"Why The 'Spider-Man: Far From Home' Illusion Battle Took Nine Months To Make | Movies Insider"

So we transform this 2D pixel into 3D voxels and make
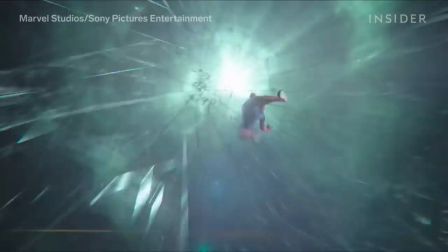260s
the effect a bit more 3D. when you transition from one environment to the other you
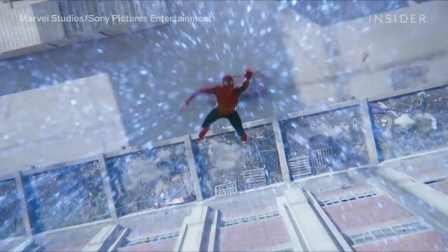265s
need the true environment to have some similarities so for example at the beginning we are transitioning from Europol to actually a construction site that's why we completely
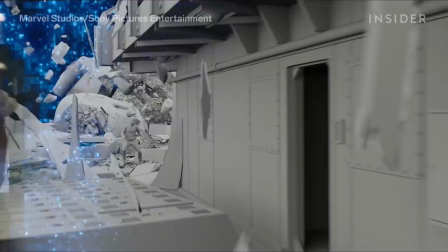274s
transformed the construction site in full CG we completely rebuild it to make sense of the geography so there is always a link when you
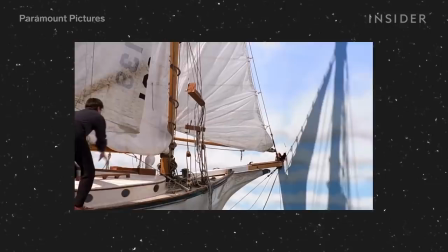283s
are somewhere in Europol you are somewhere in the construction site the transitions were also inspired by the Truman Show,
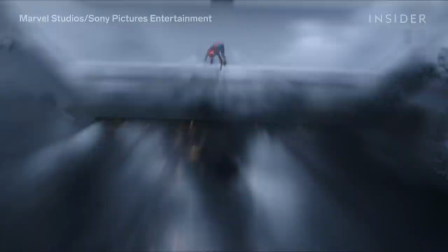291s
namely the idea of walking into a landscape that turns out to be a different texture, such as a wall or a floor.
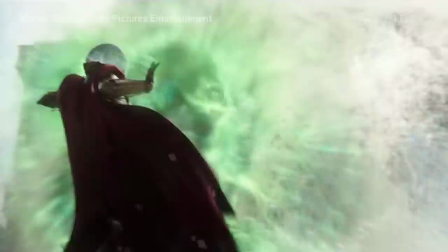301s
Effects such as Mysterio's blast or the smoke inside his helmet were created by other vendors, such as Scanline.
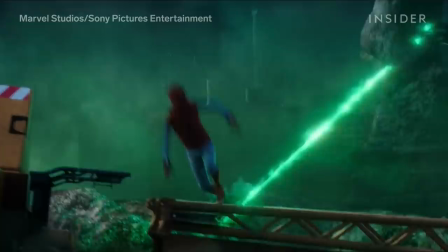311s
Framestore created the effects of green smoke and applied it to different environments.
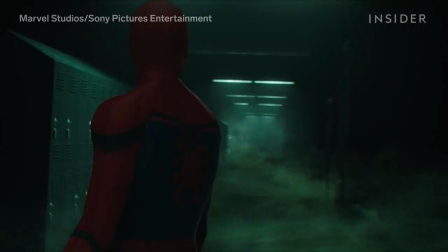317s
The texture of the smoke can be dry ice, wispy, or thick like a floor.
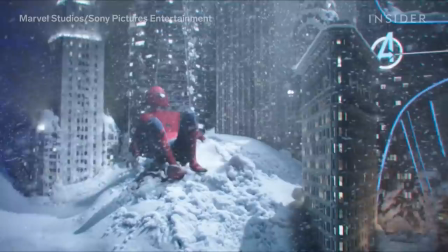324s
Weather systems were a difficult effect to achieve, but this, the team had to work on the texture of different effects. The one that is actually more complex is the snow interaction on Spider-Man and the building piercing through.
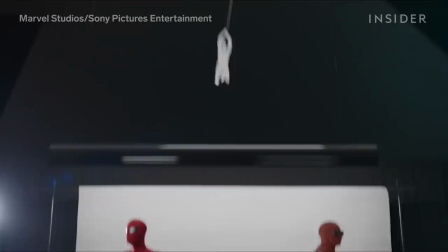341s
It's really tricky to have realistic snow. he always looks a bit like jelly or too powdery.
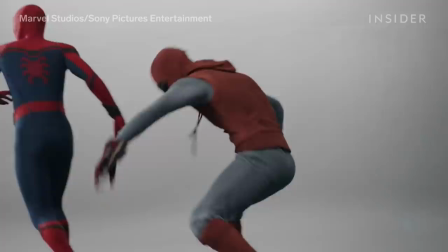347s
The sequence involved three main Spider-Man suits. The homemade suit, as seen in Spider-Man Homecoming.
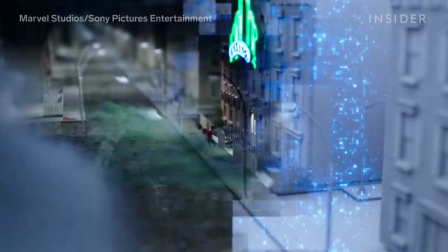356s
The stealth suit. And the homecoming suit.
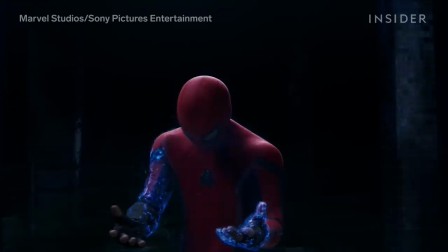361s
The scene is lit with strong directional light, which was a challenge for the texture.
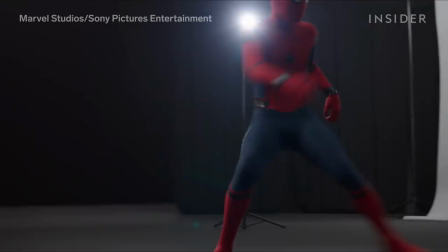368s
Too thin, and the suit starts to show too much muscle definition. too baggy, and the suit looks ill-fitting and wrinkly.
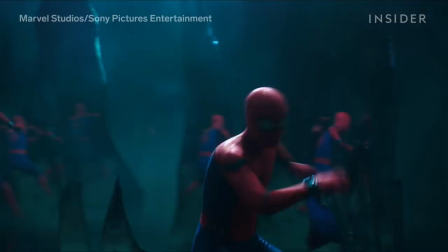377s
At one stage, we see Spidey in a shard room, where he looks at multiple versions of himself, all moving independently.
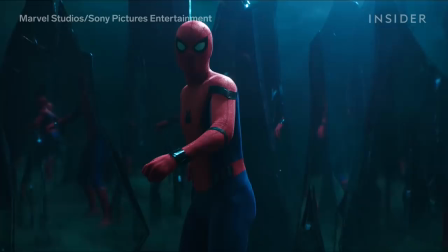386s
For this, the team had to create 20 individual animated Spider-Man suits.
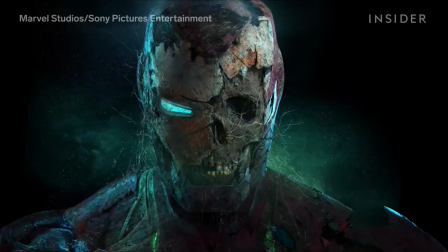392s
They also had to design the character suit for Zombie Iron Man. We had some very, very gory versions where we still see some bits of skin and muscle and flesh which was a bit too far from Marvel.
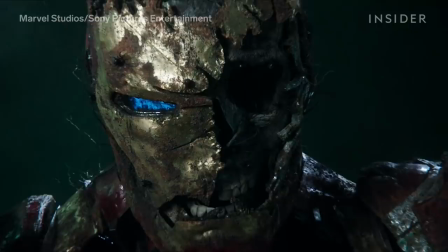407s
We went full skeleton and that was not enough. Of course it's a big challenge to model all of these broken pieces of metal as well as the skull and then making sure that we shade them correctly.
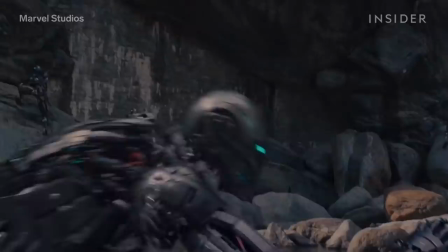419s
We also used Avengers Edge of Fulton as a reference because there is lots of
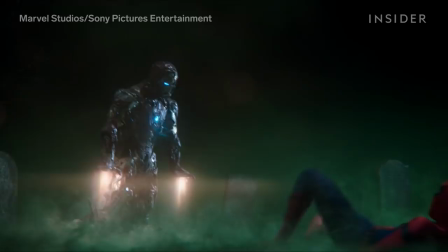424s
broken robots with hanging cables and hanging pieces at the beginning of the sequence.
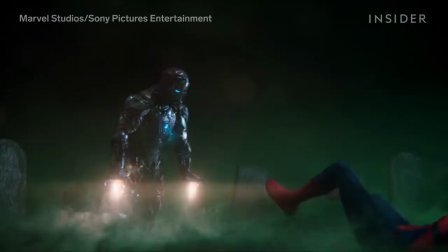429s
We used that as well as a reference to see how we can make a zombie Iron Man with all this hanging piece of metals.
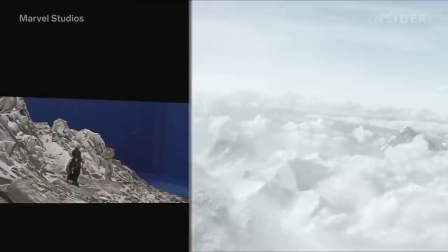436s
The team had worked on similarly trippy sequences in Doctor Strange and Avengers Endgame.
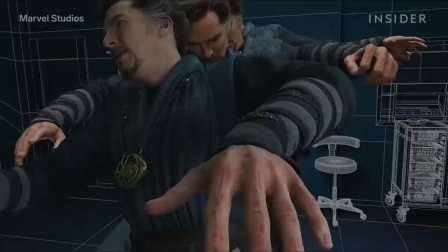442s
The previous Marvel movie is actually what we cannot do. So we looked at Doctor Strange, OK, we cannot do all of that. Spider-Man got sliced into lots of different pieces in space, but because they've done that in Endgame already, we couldn't do that.
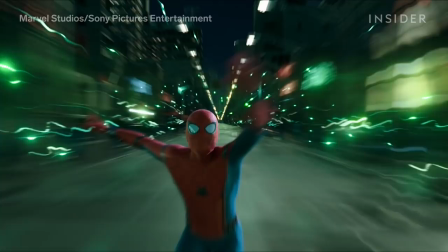457s
The sequence took nine months to make, from first reference to finished product,
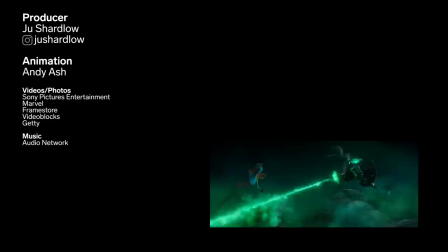464s
which was no mean feat given its scale and complexity.